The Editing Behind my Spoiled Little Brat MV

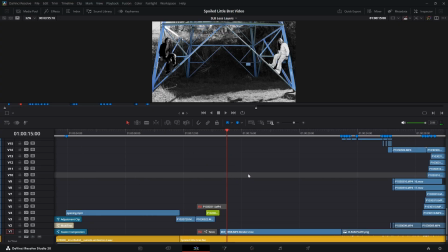4:14 I might have had another one. I don't remember. That was a while ago.
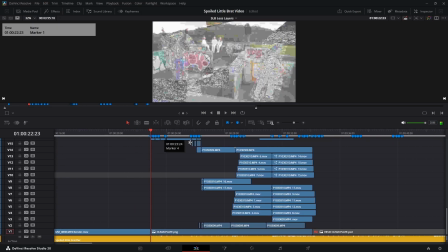4:23 Okay. Next section. This whole section.
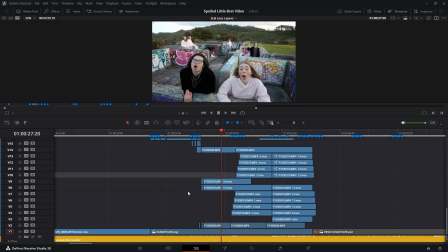4:30 Okay, so this is made up of... I'll just show you the clean play.
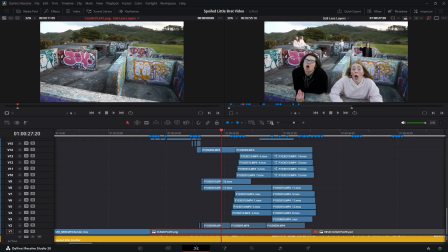4:36 This is the clean play. I just took a frame and cut all of us out, merged a few just so the focus would be right.
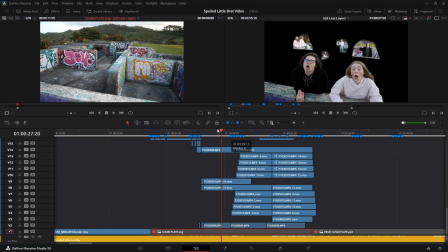4:45 So that's what's on the bottom, and without that, it looks like this. I'll just kind of scrub through it. Okay, it's not gonna work.
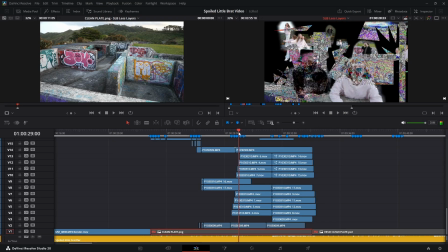5:02 Um, but yeah.
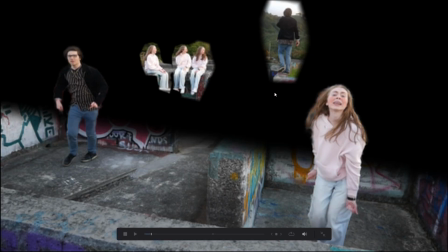5:07 You can see how I did the masks, because I used a mix of magic masks and just magic masks and normal masks. Depends on what the thing is, because it really struggled on my pants.
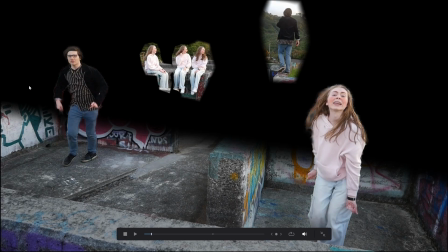5:24 So it was just easier just to do a general mask here and then get
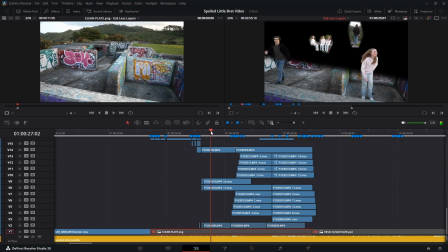5:29 a separate mask for when we overlay over other ones of us.
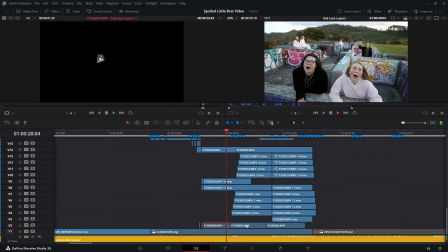5:36 I'll go over everything else. Let's see what this one is. Okay, so I've just got... can you please pause?
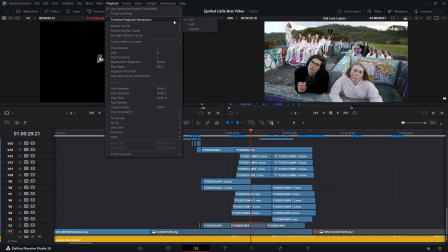5:44 Thank you. Oh my god. Okay, so we just have all of the clips of us just sitting around the place.
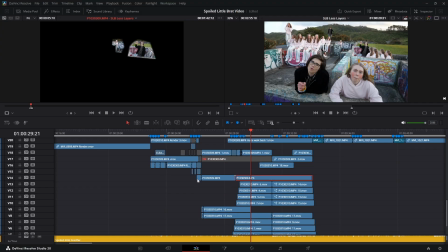6:00 Nothing too special with them. What's this one?
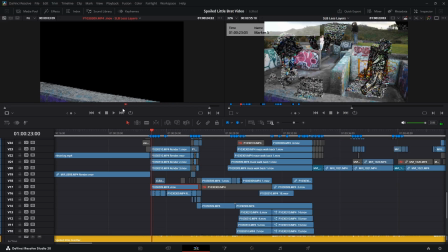6:05 Oh yes. This here, I'm not fully sure why I made that a video. I guess it's to have that little bit of extra shit down there. But without it, it looks like this. And then when we cut in and out of there, it's a lot more jarring.
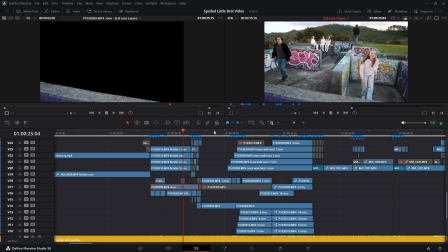6:24 I'm talking about when we cut in the front, because in the front, because in the clips that we hear, this looks quite different to the other clips. So I just changed the color of it a little bit. It's not much, but it just helps it blend in a bit better.
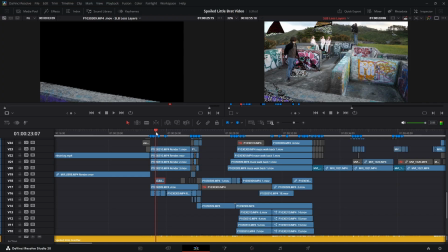6:43 Why did I have the clean plate here? Huh? Oh yeah, I wanted to hide myself. I forgot about that. Is that... Yeah, I like being hidden there, because in it I appear.
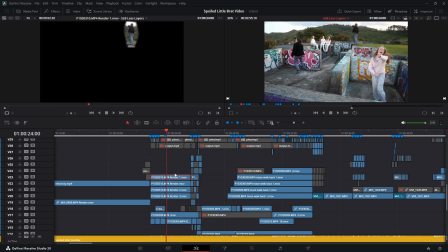7:01 What are these? It's been so long since I probably worked on this, because we got it finished for school. I very much rushed it for that, and then we ended up winning 3 awards at our media awards night.
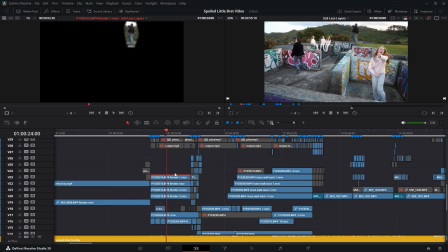7:14 And then we decided that we're going to polish it before we get it out, but then we just kind of never did that for a while. Oh, I see. I've got me walking across.
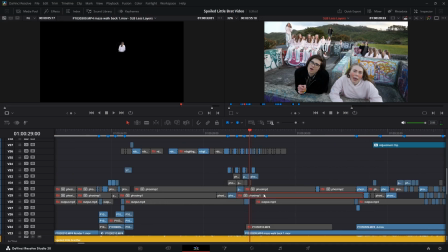7:32 Okay, I'll just show you quickly how my faux sim stuff works.
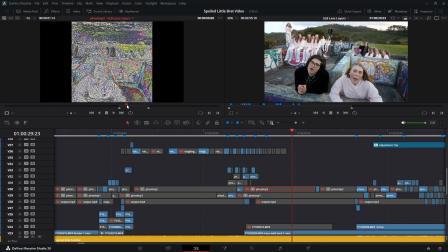7:35 So I've got these, which it should be like it. I don't know why it's not a whole frame. Hold on.
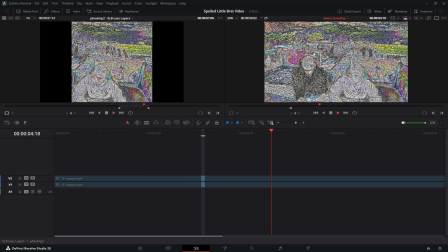7:49 Here we go. This is what. So everything was half of it, and I did it every 2 or 3 frames.
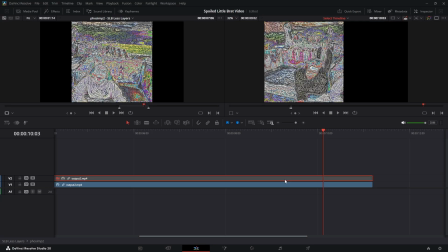7:59 So I had to blend the 2 halves together
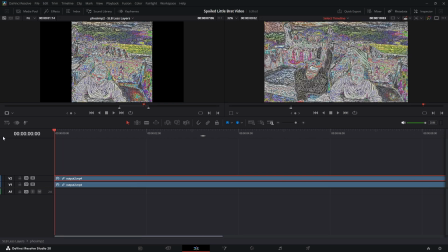8:06 so it works.
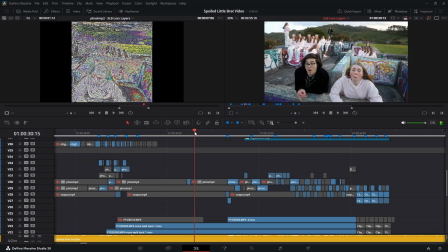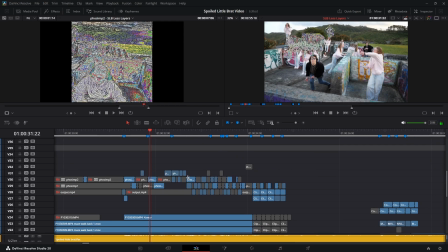8:14 And a lot of this was done in the color page,
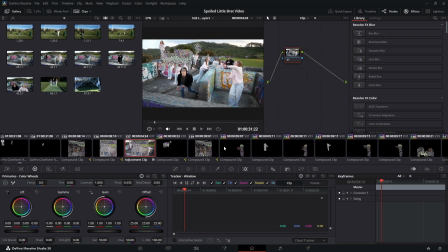8:20 because the masks were just the quickest to make with being able to see everything underneath.